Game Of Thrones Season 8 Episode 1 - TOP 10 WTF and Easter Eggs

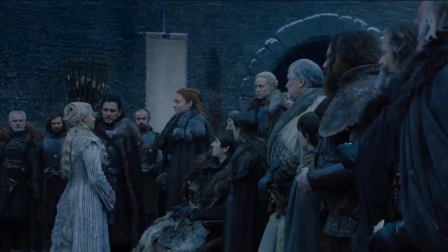[0:00] Sansa Stark, the Lady of Winterfell. Thank you for inviting us into your home, Lady Stark. Winterfell is yours, Your Grace.
Hi, everyone. It's Charlie. This is going to be my Game of Thrones Season 8, Episode 1 video. Congratulations, you all made it. Now, everybody grab your Valyrian swords and hop a dragon.
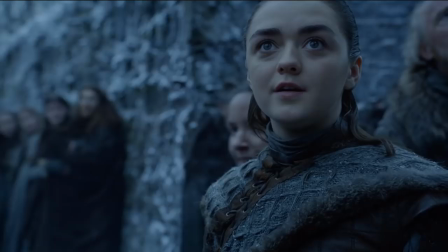[0:17]
Let's go. I'll be doing videos all season long. If you're brand new to the channel, be sure to subscribe to get all the videos.
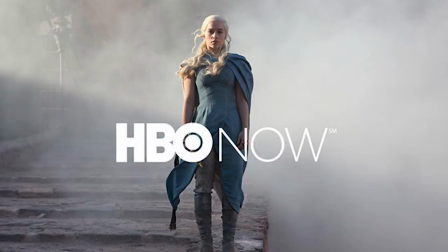[0:22]
I also do a weekly HBO Now giveaway. All you have to do to enter that is be a subscriber and leave a comment on the video.
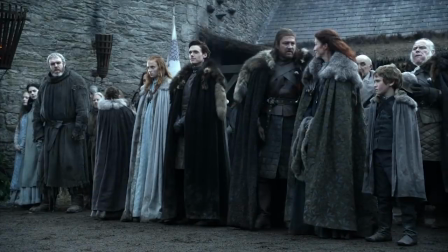[0:28]
There was so much stuff in the episode to cover, so many Easter eggs and references to earlier episodes, particularly the pilot episode, that I did this like a top 15 instead of my normal top 10.
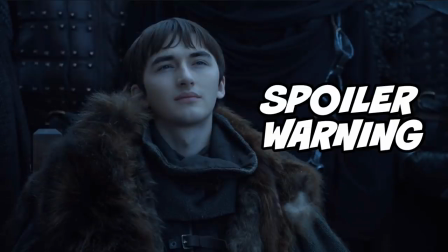[0:36]
Careful for spoilers if you have not seen the episode yet.
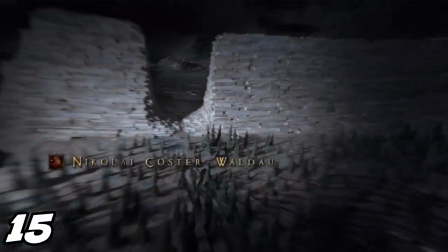[0:39]
So starting with number 15, the brand new intro sequence, they got a major upgrade to not only the map table that it pans around, but also the astrolabe itself.
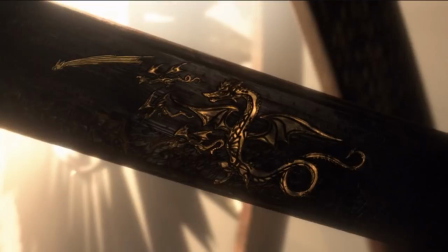[0:48]
You notice that the emblems aren't only just the house sigils, they also tell the story of A Song of Ice and Fire.
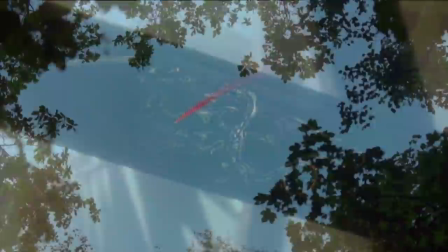[0:53]
They even reference the dragons and the comet from way back in season 1, if you ever wondered whether or not they would reference the comet again.
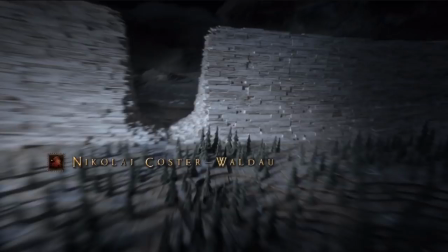[1:00]
You also probably picked up on the fact that the intro sequence begins from the Night King's perspective because you start facing south, you crush through the wall.
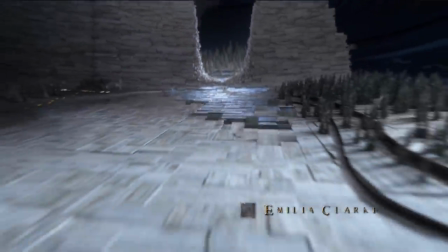[1:07]
As the camera pans around, you notice the deep blue tiles flipping over on the regular winter tiles, just denoting their path as they come straight down to the last hearth.
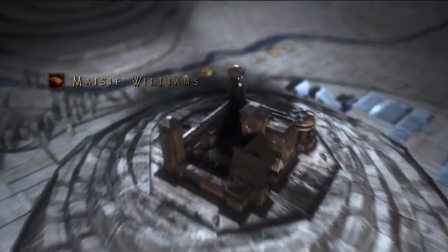[1:16]
So the map table itself is telling you where the Night King is going.
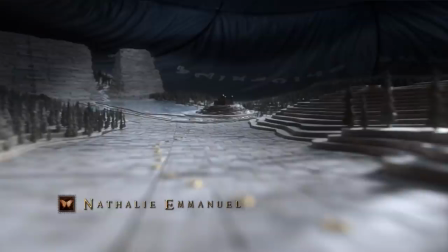[1:19]
It's basically telling you the story of the show, episode by episode, like they came down to the last hearth first, then they're turning to Winterfell.
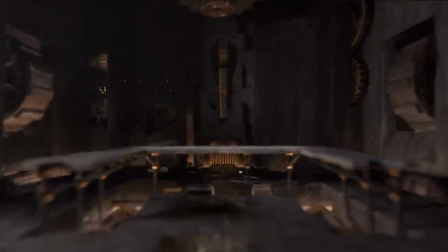[1:25]
The other important thing, too, is that when they take you through each of the bigger locations, like Winterfell and King's Landing, you actually go inside the buildings.
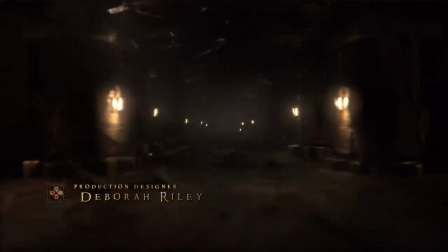[1:32]
They particularly denote places like the crypts, because that's where Jon Snow finds the truth about his parents.
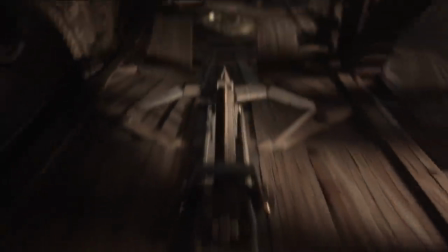[1:37]
When you're in King's Landing, they also remind you about the scorpion that's pointing at Balerion the Black Dread's skull underneath the throne room.
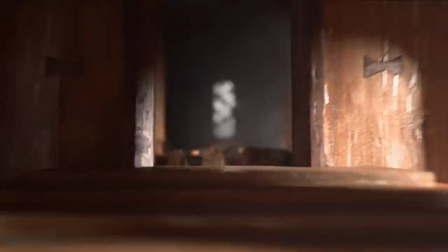[1:44]
Just because that's going to be a big threat to Daenerys' dragons this season, because Cersei's still on the opposite side of this.
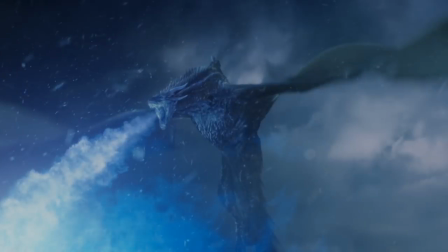[1:49]
I don't know how effective it'd be against Viserion, since technically he's still dead. I suppose you could do enough damage to his wings with enough scorpion bolts that you could probably bring him down that way.
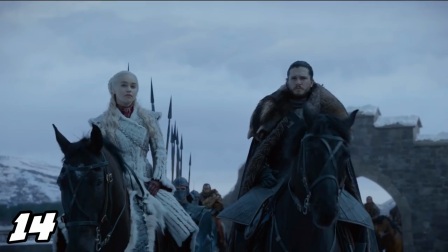[1:58]
14, Jon Snow and Daenerys arrive at Winterfell. So if you couldn't tell, this is a giant homage to the pilot episode when Robert Baratheon arrived.
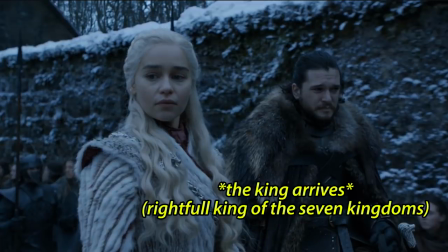[2:05]
They even had the same soundtrack when they were marching in. The name of the song is The King Arrives.
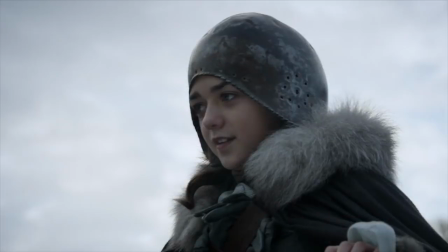[2:10]
So they also do a mirror scene. You know, if you remember the pilot episode, you see Arya running through the crowd. She jumps up on top of that wagon to get a good vantage point.
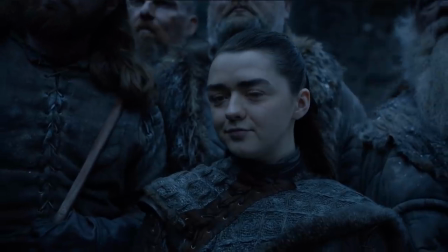[2:17]
But this time it's another northerner little boy whose perspective you're getting as he sort of runs through the crowd. He rushes past Arya, who smiles at him because she's taller now.
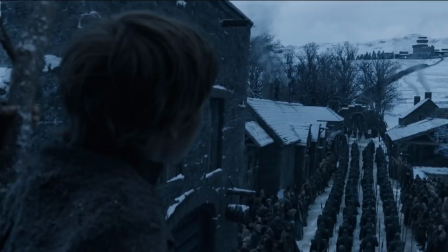[2:25]
They make a joke about her being taller later in the episode, so she can see just fine. He climbs on top of a branch, just like Bran climbed on top of the castle to get a better look.
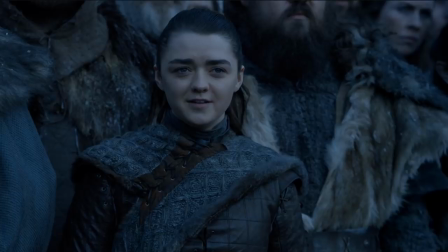[2:34]
The progression of Arya smiles as people went by. She got really excited when Jon Snow went by.
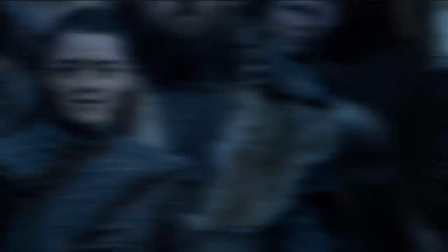[2:39]
Like, she wanted to call out to him, but she wasn't quite sure, so she let him pass. But then she saw the Hound and Gendry smiled even bigger.
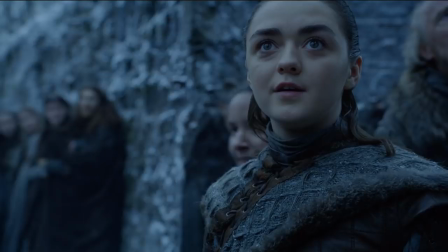[2:44]
She gave the biggest reaction when the dragons flew overhead, though. Just that look of wonder blooming on her face.
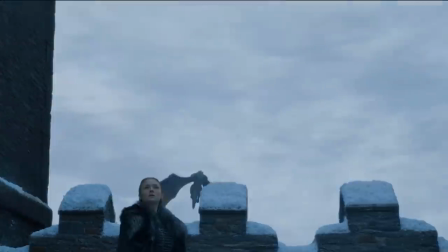[2:49]
That was the one that they put in the teaser that we kept seeing earlier this year. The look on Sansa's face when the dragons fly overhead looks more like worry,
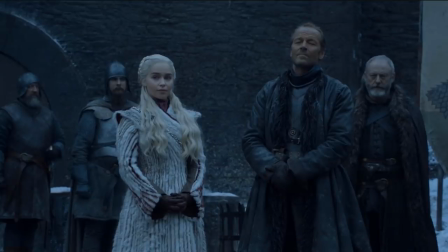[2:56]
but we all know about the Sansa-Daenerys drama that's going to be happening the first couple of episodes, so it's just sort of laying the seeds for that.
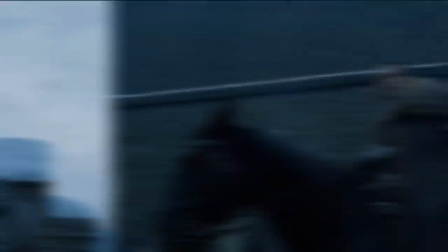[3:02]
Like, she's worried about Daenerys and what's going to happen with her being up there. 13, Jon Snow introduces Daenerys to the Stark family and the Northern Lords.
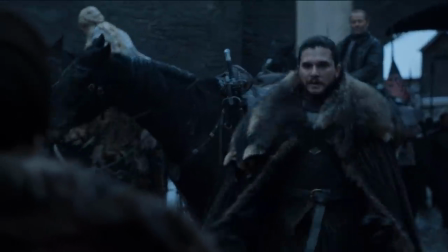[3:09]
So there's a couple awkward moments, couple funny moments, just like Robert Baratheon greeting all the Starks.
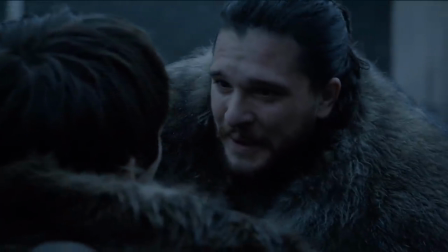[3:14]
So Jon just rushes to hug Bran because they haven't seen each other since season 1. Sansa is happy to see him again, but then it gets really awkward once Daenerys walks up.
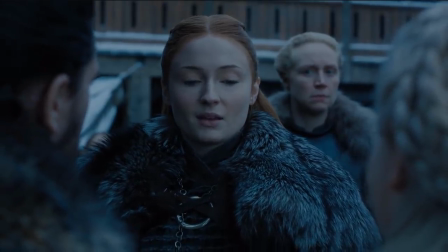[3:23]
That was the shot in the trailer that we kept seeing.
Your Grace, Winterfell is yours.
And it's just all the shade in the world.
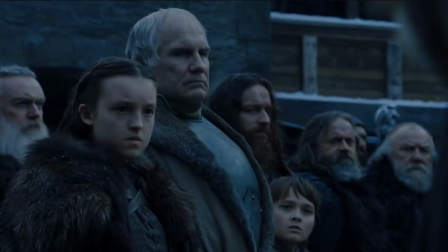[3:28]
But if you look in the background of these shots, even funnier is the little bear who's staring daggers next to Jon Royce.
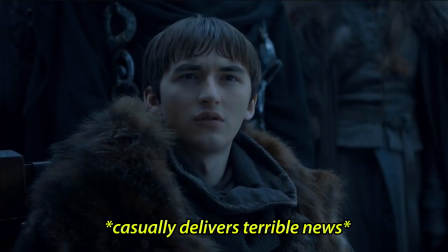[3:34]
I feel like the way they played the Bran reveal, telling Daenerys about Viserion being an undead wight at the command of the Night King, was played as a little bit of a dark joke to just cut the tension.
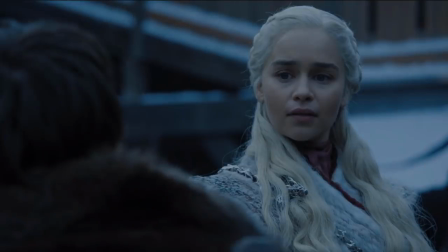[3:43]
We don't have time for this. I need to tell you about all the terrible things that happened to your child. And they do it again later in the episode when Daenerys is talking to Samwell.
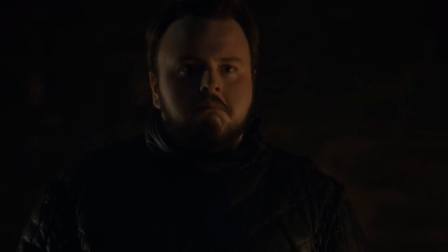[3:50]
A lot of really dark but funny moments at the same time. You feel kind of bad for laughing at them, particularly when Samwell is finding out about his family dying.
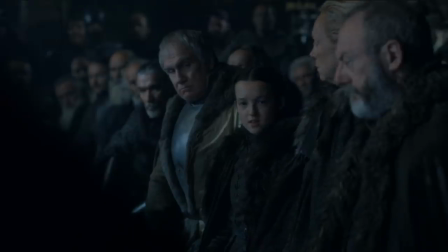[3:58]
But things only continue to get more awkward towards the end of the episode. They just want to set up the drama plot for the next couple of episodes.
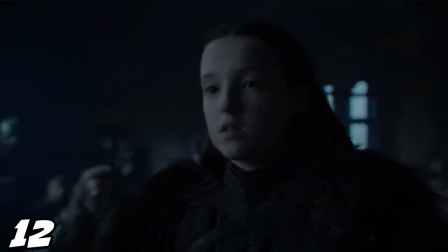[4:04]
So number 12, Jon Snow versus the Little Bear and the rest of the Northern Lords.